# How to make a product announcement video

Hey everyone, Haley from Biteable here. Today we're going to make a video to announce a new product. Let's get started.
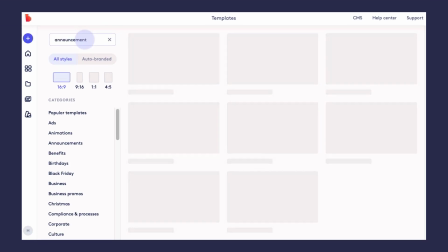So we're going to get started here on Biteable's template page, and I will just use the search bar to enter in a keyword like announcement.
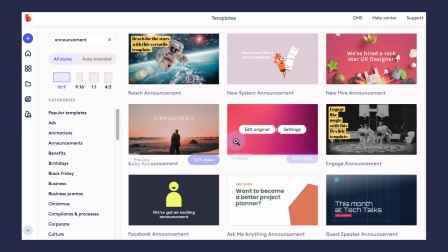This is going to be more of an internal announcement to let my team know that this product launch is coming up.
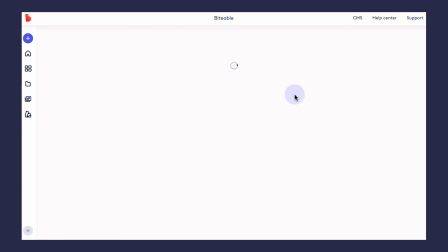So once I find the template that I like, I'll just go ahead and click edit video. This will launch the template in the Biteable Video Maker.
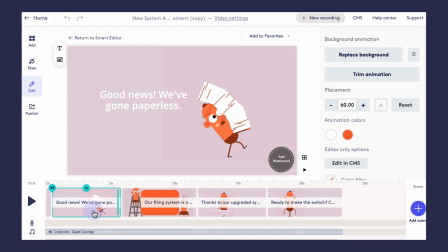Now I'm going to make quite a few changes to this template, so I'll show you how simple it is to do that. I'm going to be letting my team know that we're launching a new dog collar. So these animations don't really work for my video. I'm gonna go ahead and click replace background.
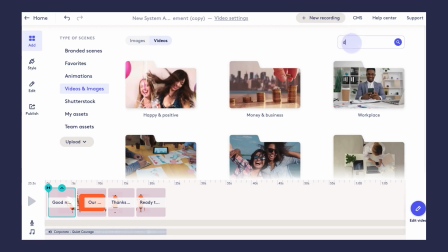Here I could upload my own footage, use Biteable's animations, or I could search through Biteable's stock footage library as well, which is what I'll do here.
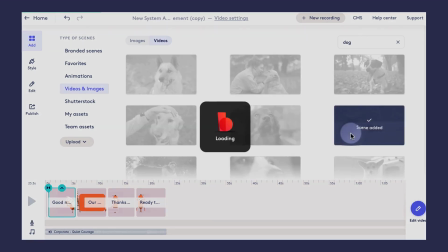I just want a nice little video of a dog to celebrate the launch of this dog collar.
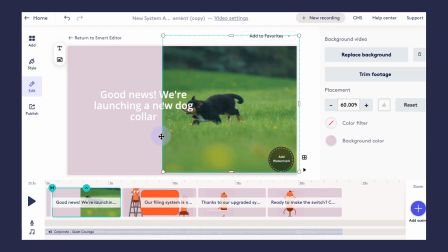So here that replaced the animation on half of the screen, but I want my video to be the full background,
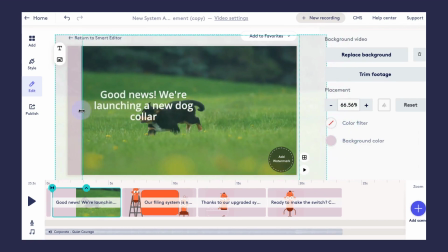so I'm just going to go ahead and double click and resize that background video here.
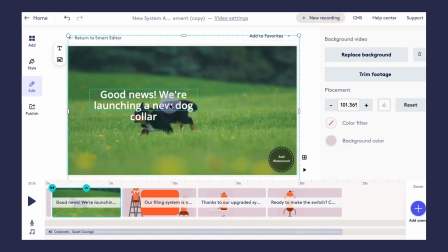And once that's done, I can click on my text, rearrange that, and make it a little bit easier to see on the scene.
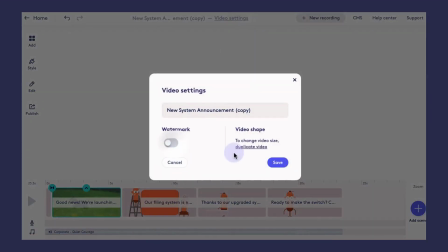I'm also going to jump up to the video settings and turn the watermark off, so that will remove the watermark from all of my video scenes.
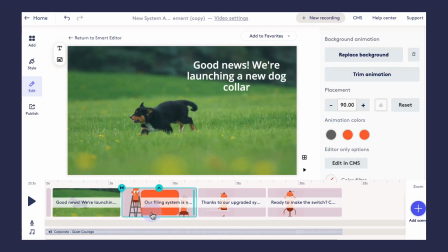Heading into the next scene here, this is going to be a very high level video,
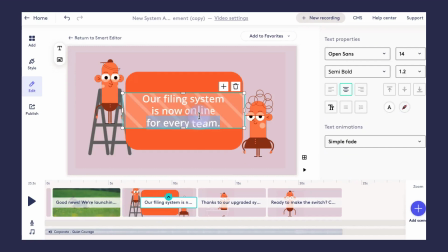just going to let my team know what we're launching, when we're launching it, and where they can ask questions. So I'll go ahead and update my text in this text box here.
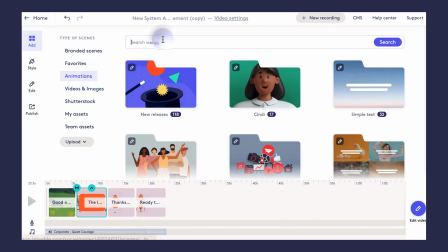And once again, this animation doesn't really match my text, so I'm going to go ahead and click replace background, and this time I will replace it with a Biteable animation.
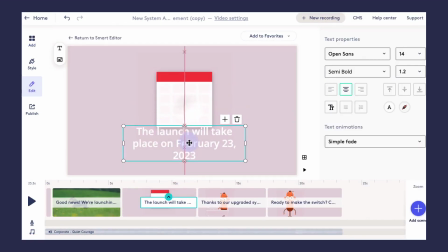And I'll use the search bar to look for an animation that fits the scene a bit better, like a calendar.
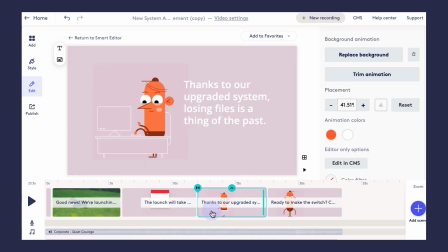Once that animation has been added into the background, I can just go ahead and move things around.
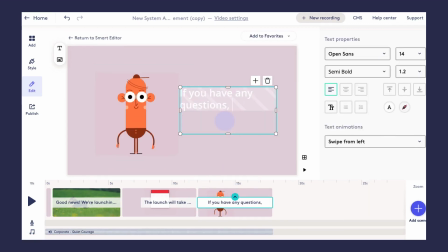I'm not too worried about the colors in every scene right now, because we will go through and update that at the end of the video. And finally, this last scene is where I want to let people know where they can send their questions if they have any. So I'll just add my little closing statements here with the email address.
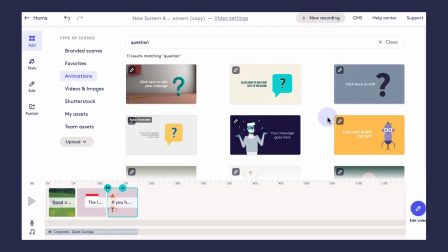And again, animation doesn't really match the scene,
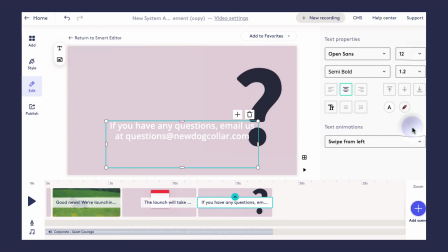so we're gonna go ahead and click on the animation and then select replace background one more time, and we will find a new background scene. Great, now I have one more scene at the beginning of this video that's just an extra little scene to make a fun transition,
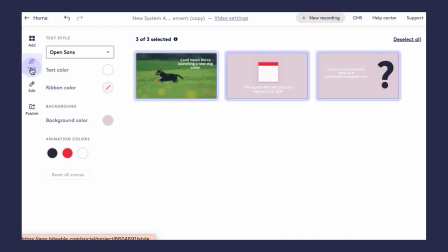but I don't really want that in this video, so I'm going to go ahead and delete that opening scene as well. And next we're going to head into the style tab.
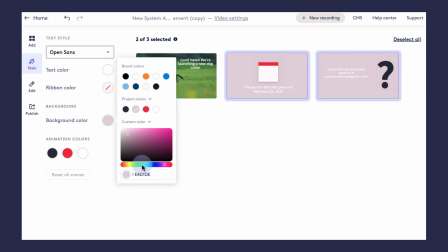This is where we can make bulk style changes across our video, so I'm going to choose a new background color for these scenes,
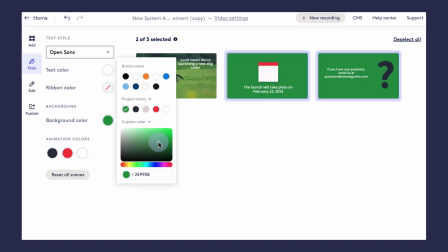maybe some sort of green so it matches the video in the first scene.
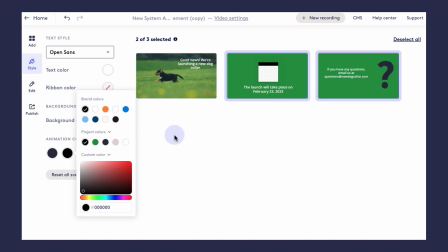And you can see how quickly these changes are applied once you select your new color.
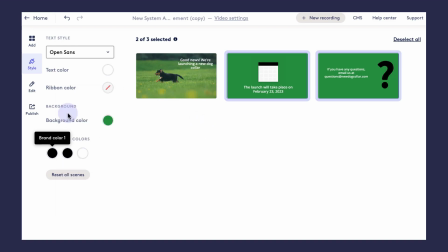So I'm just gonna go ahead and update my animation colors as well so everything looks nice and cohesive.
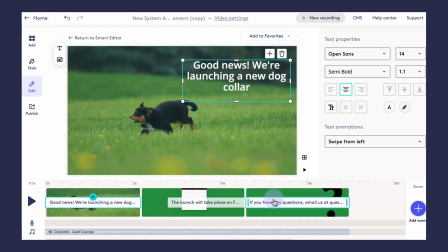And once that's done, I can go ahead and jump back into the edit tab.
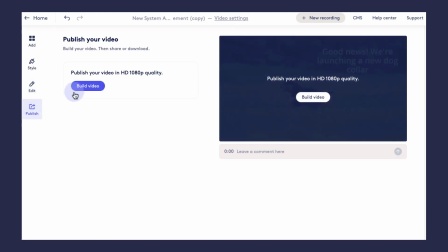Now there's already a soundtrack applied to this video, so if I did wanna change that, I could do that here, but I'll leave it as is for the example.
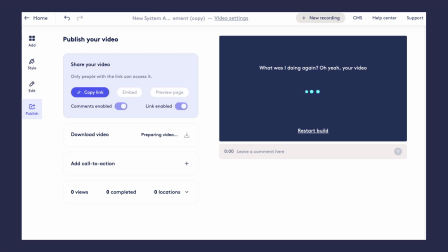And then we'll go ahead and build the video, and here is what your final video would look like.
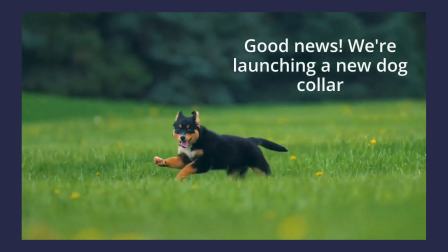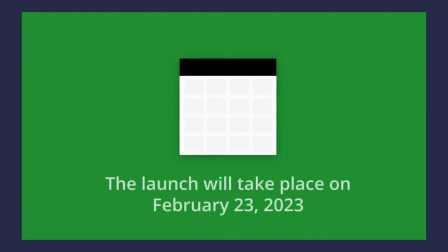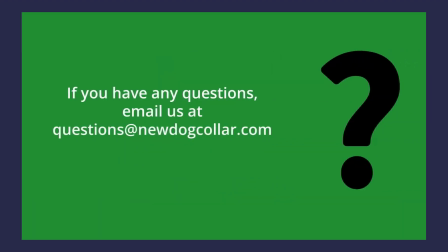That's all it takes. If you're ready to give it a try, head to biteable.com where you can sign up for a free 7-day trial. Thanks for tuning in, and we'll see you next time. Bye.